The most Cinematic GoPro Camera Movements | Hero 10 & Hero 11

Cinematic basically means the high quality look of a professional movie. In this video I will show you different camera movements that will add more depth and dynamics to your GoPro footage to reproduce the cinematic look as good as possible. But before we get to the individual camera movements, I would like to talk about the motivation that should underlie the camera movement.
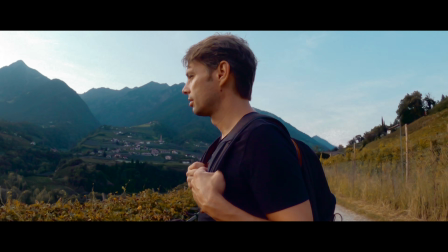[0:18]
No matter which movement you want to include in your shot, it should serve a specific purpose.
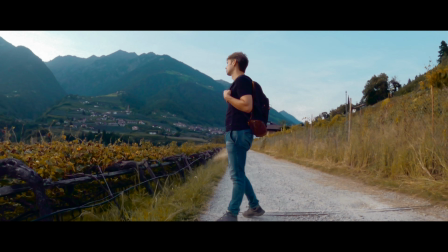[0:23]
So you should ask yourself why you want to use this particular movement for this shot and whether the camera movement really enhances the shot. The motivation of a camera movement could be to make the shot look more dramatic, to introduce a subject, to add dynamics, and so on. Let's start with a few very simple camera movements, which are very often used in movies and therefore also contribute to a cinematic look.
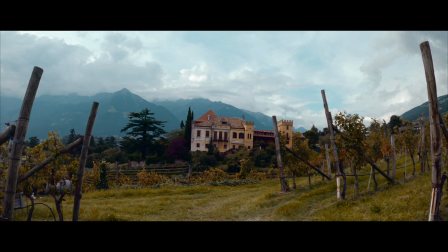[0:45]
The first camera movement is a classic dolly, as a push in or push forward.
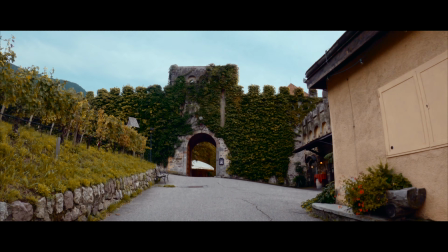[0:50]
You move as smooth as possible towards your subject. Usually the camera is moved over a track or vehicle, therefore the name dolly.
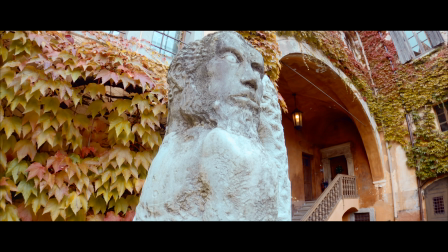[0:57]
The reason for this shot could be to introduce a subject or to create some tension. If you are taking a simple landscape shot or a shot of a city or street, this camera movement will help you to add some depth.
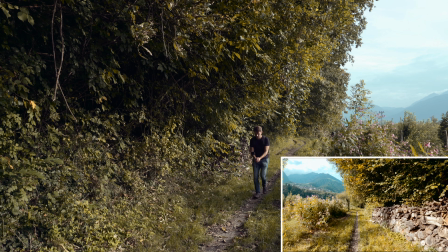[1:07]
With a GoPro, you don't of course need a dolly and a track. I usually use the GoPro on a pole or a hand grip and walk towards the subject as smoothly as possible.
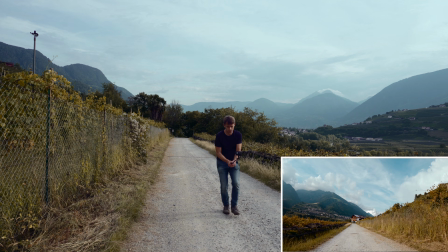[1:16]
I don't hold the GoPro at eye level but lower and make sure that the subject is centered. A special variation of the push forward is when you move the camera forward slightly above the ground.
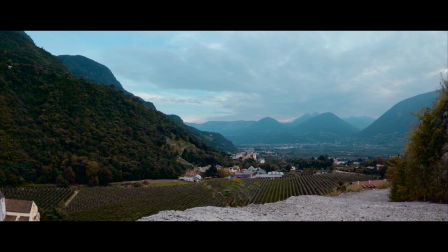[1:26]
In this way the movement is emphasized further and a very special effect is created. The next camera movement is nothing more than an inverted dolly, a push out or pull back.
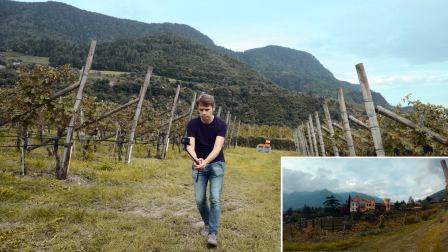[1:36]
You use this shot for example to finish a scene or to take out tension. The technique is the same but you have to go backwards. It is clear that you should be careful with this. Depending on the situation, it might also be enough to reverse a push forward in post.
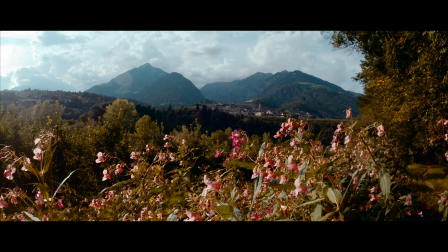[1:50]
The next camera movement is a simple pan, but I don't just turn the camera from left to right, I move the camera itself from side to side.
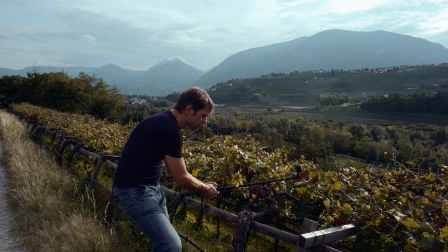[1:58]
This leads to a completely different effect and looks much more cinematic than simply turning the camera from left to right.
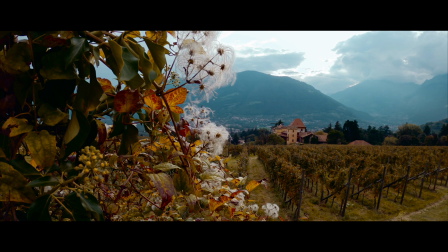[2:04]
You can use this technique for a revealing shot, for example to introduce a subject, or you can use this camera movement to enhance landscape shots, for example by adding more depth to the shot with elements in the foreground.
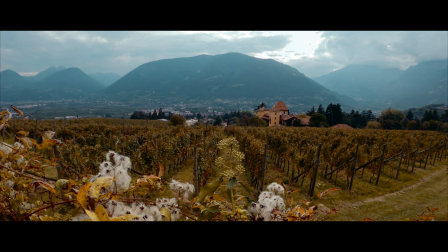[2:15]
You choose elements as foreground, which could be grass or other plants for example, and then move the camera from side to side.
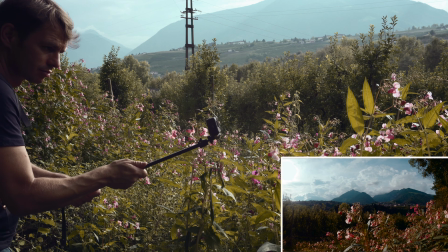[2:22]
Because the elements in the foreground are now moving, your shot gains a lot more depth.
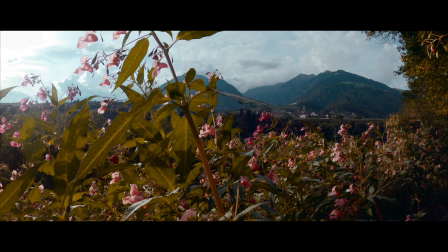[2:26]
The crane works similarly. Here you move the camera upwards also to introduce a subject.
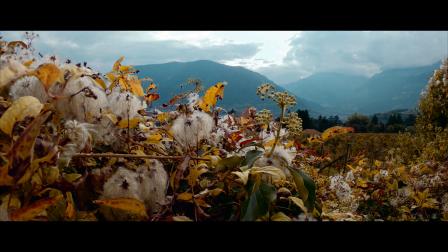[2:31]
This means that you should also select an object here that you use as a foreground.
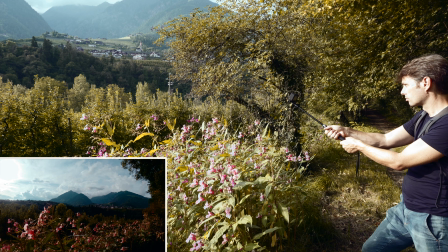[2:36]
This object, for example a plant, can completely cover your subject at the beginning or simply be used to give the shot more depth. The basic camera movements would also include a tilt. However, I believe that this technique sometimes produces unsightly results due to the fisheye lens of the GoPro,
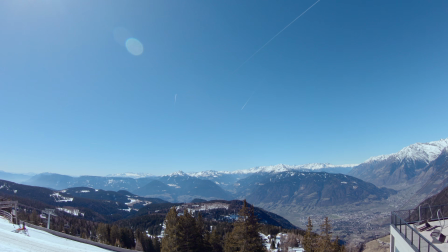[2:52]
as the curvature of the horizon changes greatly, which looks anything but cinematic. By the way, if you are interested in which poles or which accessories I use, have a look at the links in the video description. And in case you are new here, my name is Werner, I live in the Italian Alps, and on this channel I do GoPro and filmmaking tutorials. Consider subscribing to the channel if you are interested in these topics. Now let's have a look at some more complex camera movements.
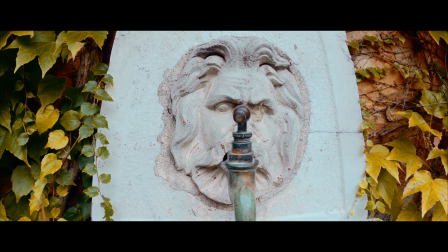[3:15]
Let's start with the orbit shot. Here you move in a kind of circular motion around your subject. This leads to a very cinematic and interesting effect. Similar to the previous techniques, I use a pole or a hand grip and try to keep my subject in the center of the frame.
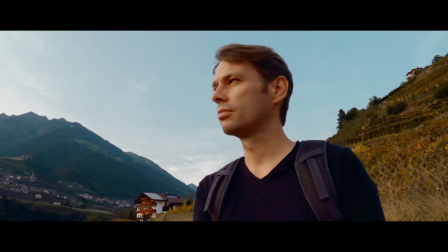[3:29]
If your subject is a person, you can try to slightly tilt the camera upwards to create a more interesting but still cinematic effect. And since we are already talking about capturing people, I would like to show you the 3 variations of the tracking shot.
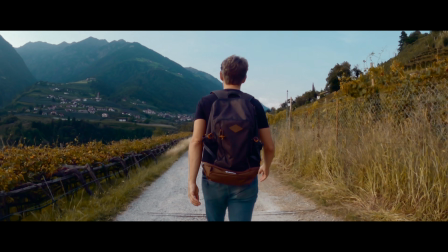[3:42]
A tracking shot is basically any shot where the camera follows backward, forward or moves alongside the subject being recorded.
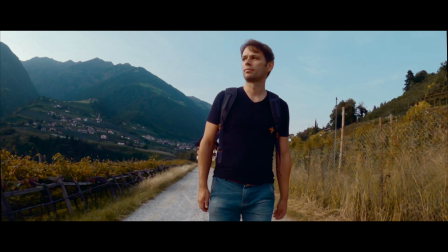[3:49]
Basically this is not a separate camera movement, but rather 3 special types of a dolly.
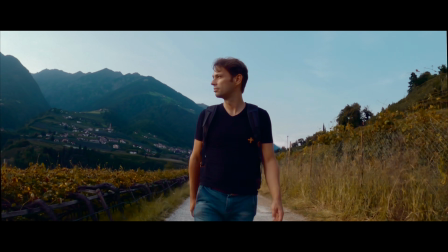[3:54]
The GoPro is also very well suited for this kind of shot and it comes to interesting and cinematic results. I create the shot as before with a pole or a hand grip.